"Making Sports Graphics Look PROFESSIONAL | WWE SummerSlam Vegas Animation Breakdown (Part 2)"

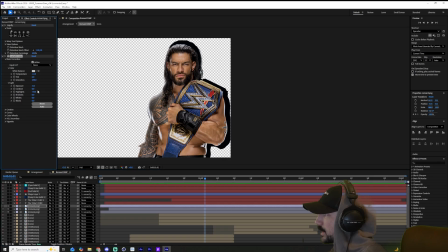My exposure's on -0.5 and literally my highlights are turned down and everything so that when we actually overlay blend mode this in, it is giving the desired effect that I want with its tattoos, with his features, with the belt and everything.
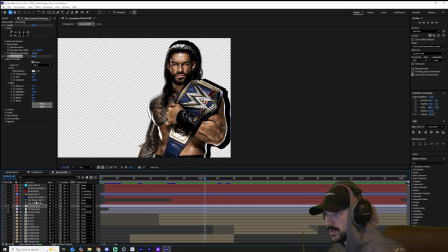And this is something you're going to want to use case by case to sort of fine tune it, but this is essentially the stack.
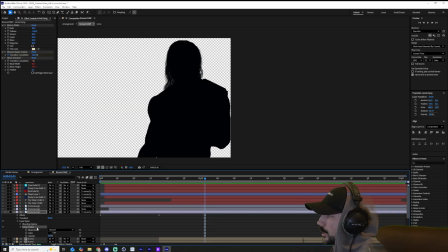And this background layer, I believe, just has a color overlay with a black on top of it, just so we can get a little bit more depth when it's in the scene.
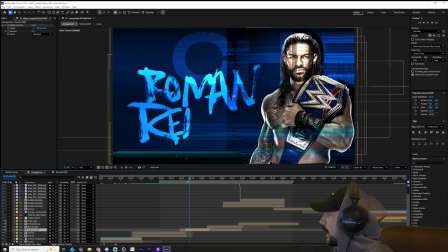As you can see, the start of this comp is actually at a different time than the start of the full edit.
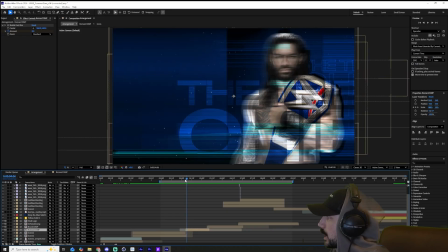This is because the actual cut was a lot more
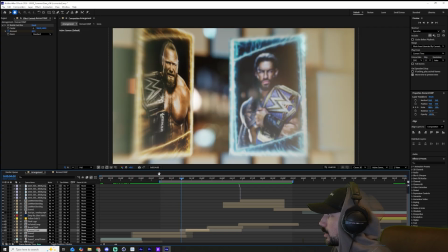educated to start when we were leaving the previous shot with a lot of left to right motion.
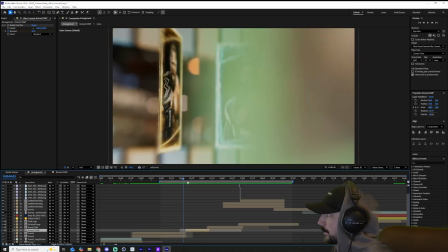So obviously we leave that shot with a lot of left to right motion and we cut going left to right.
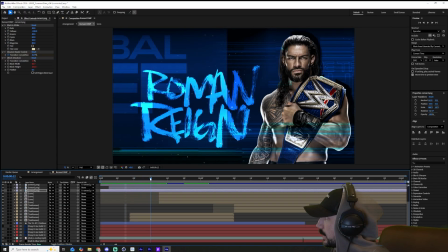Now this comp sort of starts right here, but we decide that later. just if you were a little bit confused about the difference. Now, what we are going to do now is we're going to break down the comp from bottom to top.
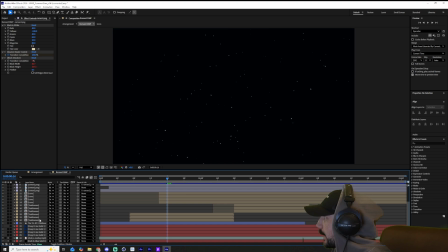So it's actually not that complicated. We have a black solid in the background, and then we have our dust moving particle layers, right? This is any sort of overlay that you could have, gathered in your stock library. Next, we are building a little section with literal solids, to be honest.
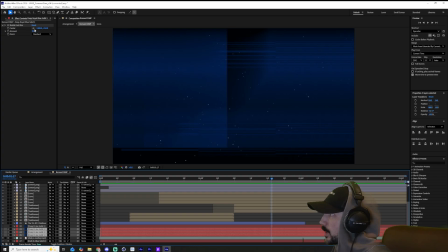They just have a CC radial fast blur on some of them, which is a directional blur based on the point value of the center.
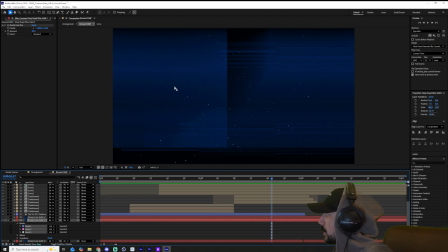And essentially we're just using masks here to sort of create these sections here, and it's sort of just creatively making these sections that will be for things like the outline version of the text,
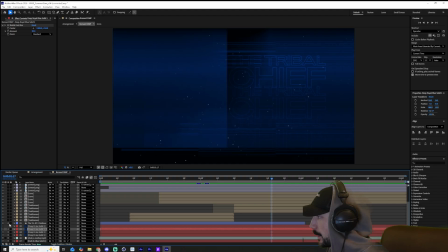which is saying the talent's nickname, which is the tribal chief, and that's going on the background of where the talent is supposed to go. It's going to give it a lot of texture. Now on the left side we have the comps for the text, which we will get into later.
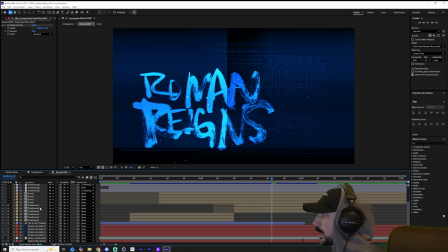You just hold off on that, but we are duplicating it multiple times with an overlay blend mode, as you can see, which is going to give us a lot more of a bright effect as we add in more.
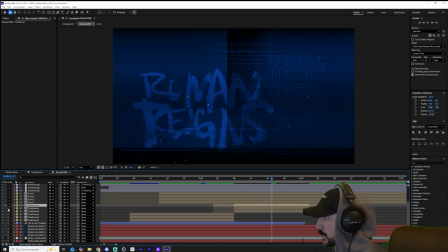As you can see, when it's less, just go 2 less, you can see it's not really popping,
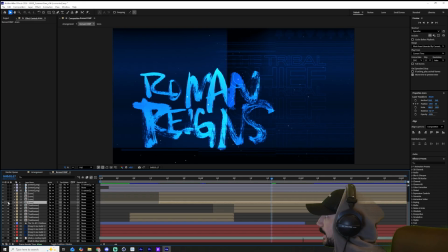but we add in 2 more with that overlay blend mode, and it's really giving us a nice glow. Now at the top right corner, we have some of the gambling icons coming in. We just have these gambling icons coming in. They have the same overlay blend mode. These ones have a little bit less opacity. And again, we're just building the area.
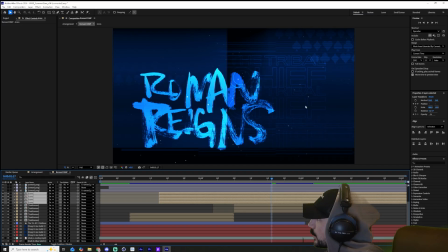Now you can sort of see where we're going to put the name and the athlete. This is probably the best section right here on the right.
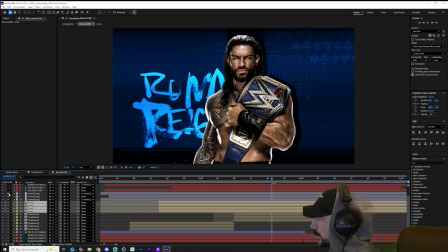Now you can see we're going to add in boom, boom, boom, and we'll go to a better section right here.
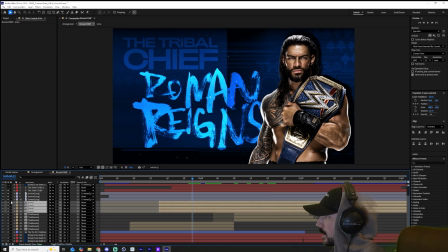And that's where the athlete is coming in, right? Oop, I didn't want to show that yet. Now, well, we'll just turn it back on because this is where the actual nickname nickname will go for any of the athletes. This is quite literally the text stack.
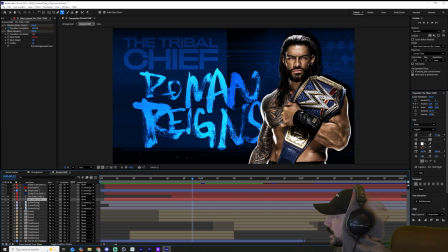It just has a very simple block dissolve, which is on like all of these layers as well. You don't really have to keep much mind to that because it kind of doesn't happen where we take it from the edit,
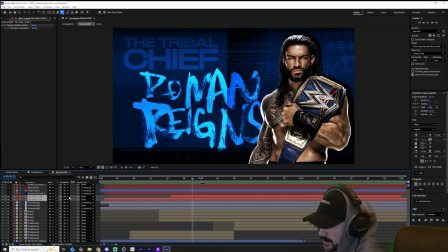so it's not that important as the things that we'll be talking about. But as you can see, what is important is it has an overlay blend mode.
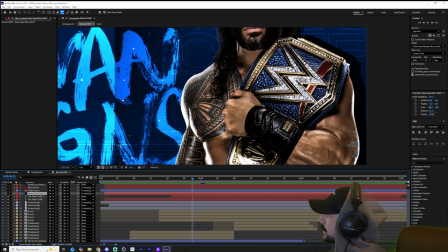Now, the next things and the final things that will be happening at the top of this comp are some adjustments to the actual belt,
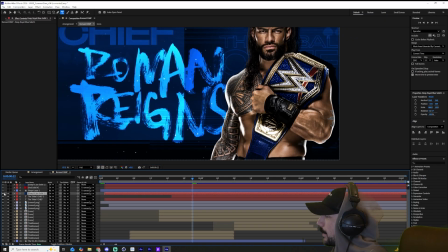bringing out a lot more blue of that belt with some solids that are parented, as you can see, parent and link to the talents, so it moves with the talents.
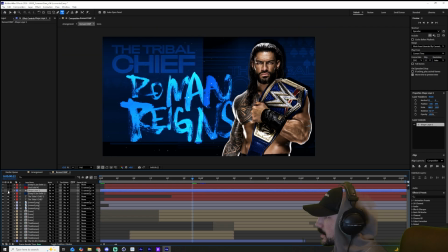That's how you do that. It's called a pick whip. And then this is another adjustment that I honestly don't know what it is.
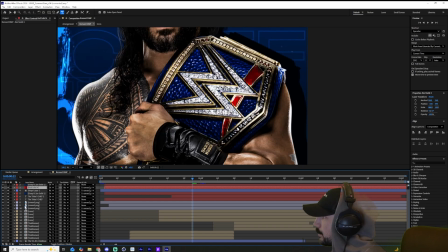It's probably so small. And then this is the red of the belt, so you can see the before and after of the belt is pretty drastic. That's before and that's after.
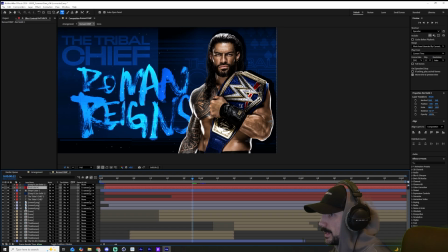It's just those little tiny things with sports graphics will take you a long way.
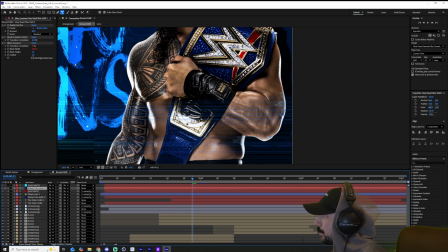It's just giving you that pop that they're looking for. Now this next layer is that block dissolve solid over top the talent,
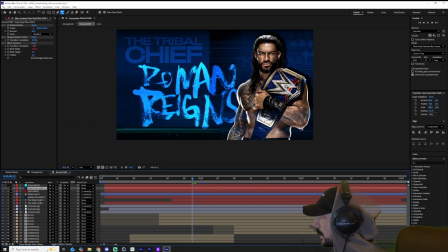so it's giving us a little bit more depth, grounding him in the scene, putting those blues on his skin tones.
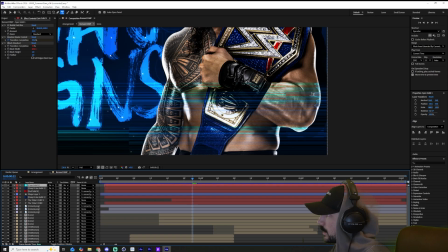And this is just another version of that with the cyan color, so it's giving us a little bit more of a gradation feeling.
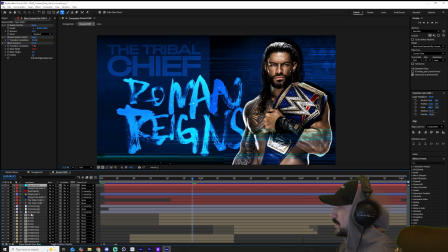And that's pretty much it from bottom to top. That's the text design, that's the athlete design. Those are the little tricks that are the most important things that are happening in this comp.
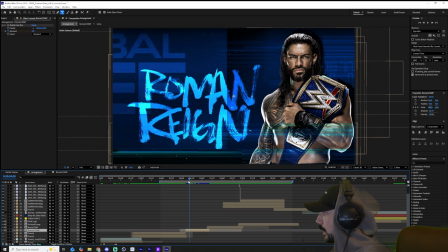It's probably important to mention as well, we're using that CC fast blur,
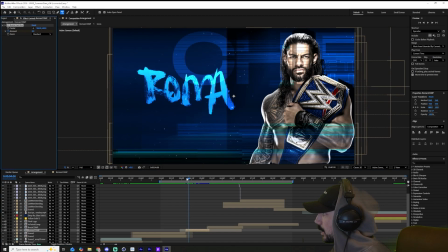that CC radial fast blur on most of the transitions you'll see.
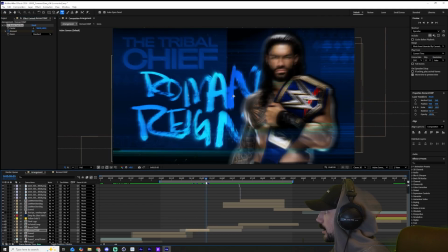And it's just a really powerful effect because when we make that transition into the next talent frame,
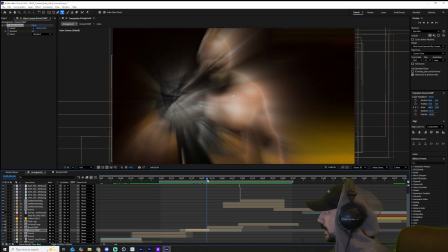we are going from right justified to left justified. And as you can see at the point of contact of cut, we are making an extreme CC fast blur effect.
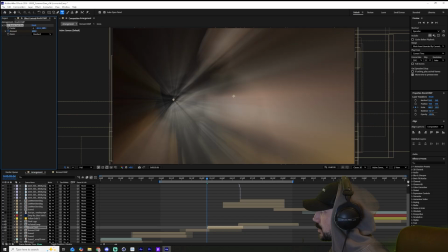Now the CC fast blur effect is really nice because you can really control it to be really,
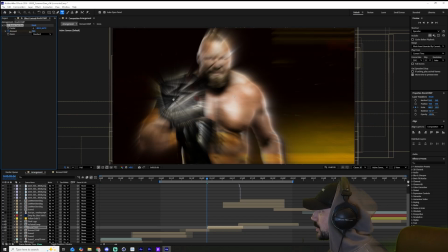really blurry or just a slight bit blurred.
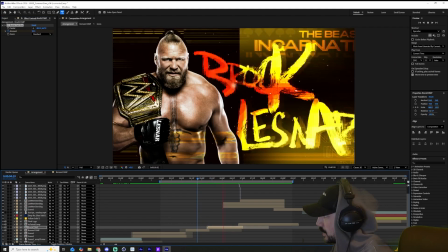But it is really good for connecting some shots. As you can see right here, we are going to talk about the text now. We are going to be talking about how we do this text, and I'm not going to go ahead and talk about everything I talked about with the building of the solo frame.
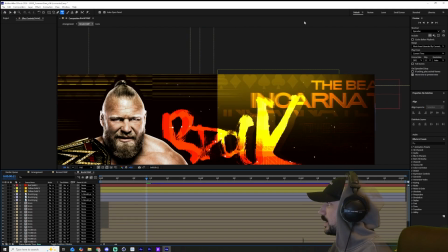With this one, I will talk about what we left out, which is the actual text design, how we spell out the names.
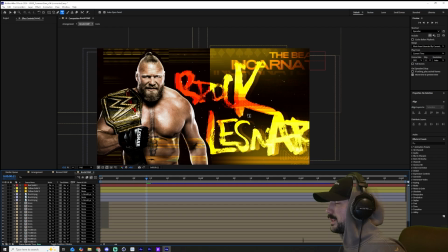And you're probably going to be surprised. You're going to be like, oh, that's pretty easy. As you can see, this is the exact same design.
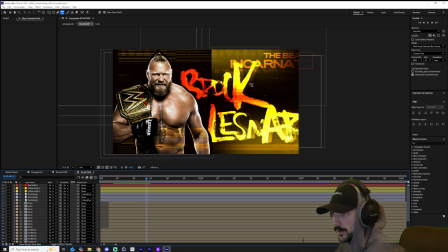It's just on the right justified and the colors are all just different. So the only thing that we didn't go into was the actual text pre-comp.
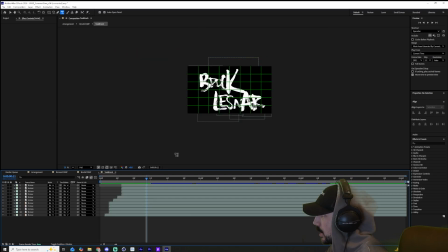So let's just go ahead and open this up.
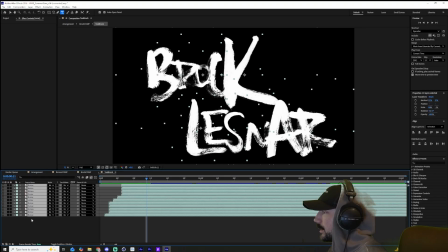As you can see, we have it in white here, and each layer is literally a letter that can be individualized.
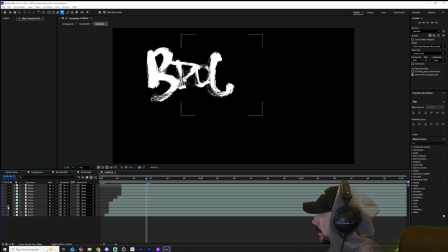So we have the B here, the R, the O, the C, the K, the L,
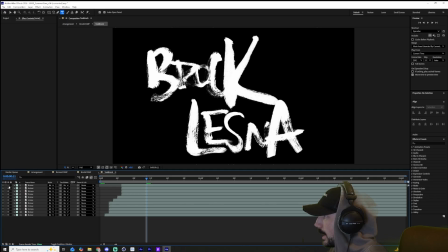the E, the S, the N, the A, and the R. So yes, this is custom spelled out. This is not an actual font. And the fun thing about this is when you press play, they actually move.
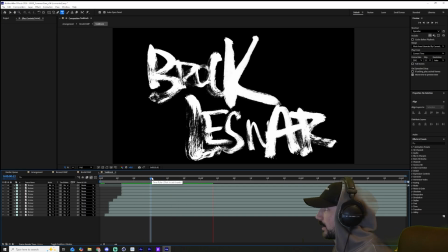So they actually have a little bit of a stop motion effect. So we basically have we just have a couple states of each of the letters, and all they're doing is just cycling through those states.
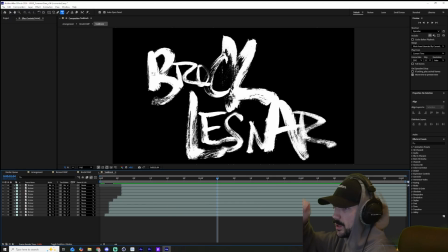That's really all that's happening. You just have a B. Imagine you had a paintbrush and you just drew the B like 3 different times. You just painted the B 3 different times. You took an image scan of that B, and then you just basically looped it, and it's going to give you that jitter effect.
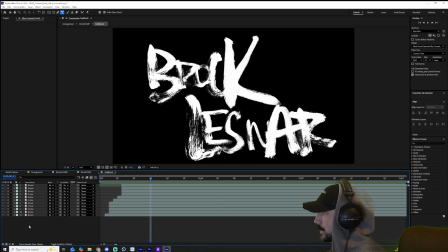Then you spell out how you want to design the name. So obviously each of these have a little bit of a scale adjustment.
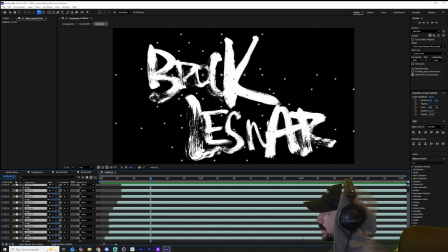You see how all the scales are different? Because like sometimes you want to like build it out a little bit differently, right?
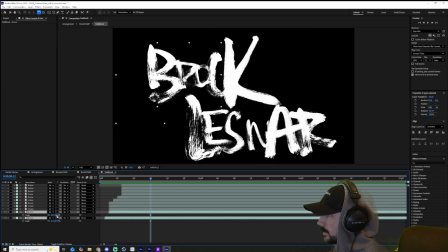Like the R and the B are clearly 44 scale and 67 scale. So it's just because I wanted to sort of design it this way. But truth be told, this is a pack that I did not create.
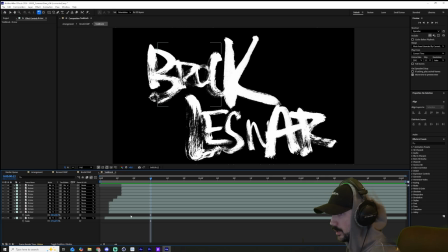So these looping letter animations can be found. A lot of different artists make them. I do this custom a lot of the time. This was on a 2.5 week timeline to do this whole promo. So this was not something that I made custom, but it's actually really easy to do.
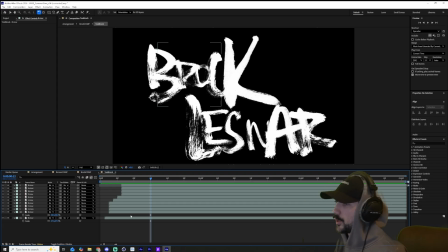And if you guys want me to walk through how to do it on Photoshop, you can literally do this on Photoshop. So make sure to drop that in the comments if you're interested in learning about how to actually do this.
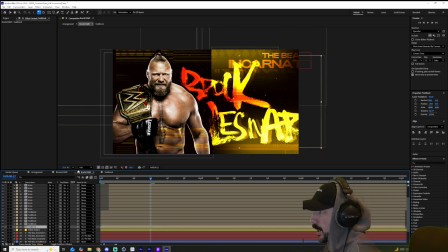But it's pretty much what I just said. All right, now let's hop back into the comp. As you've heard me say many times before, the special sauce is adding in the overlay blend mode and duplicating it on top of each other. Now, all of the colors that we were building in the background come out when you do the overlay blend mode, right?
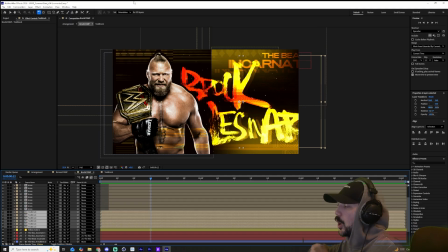So you're like building the background and then all the colors can come out. Overlay blend mode doesn't work when nothing else is going on in the scene, right?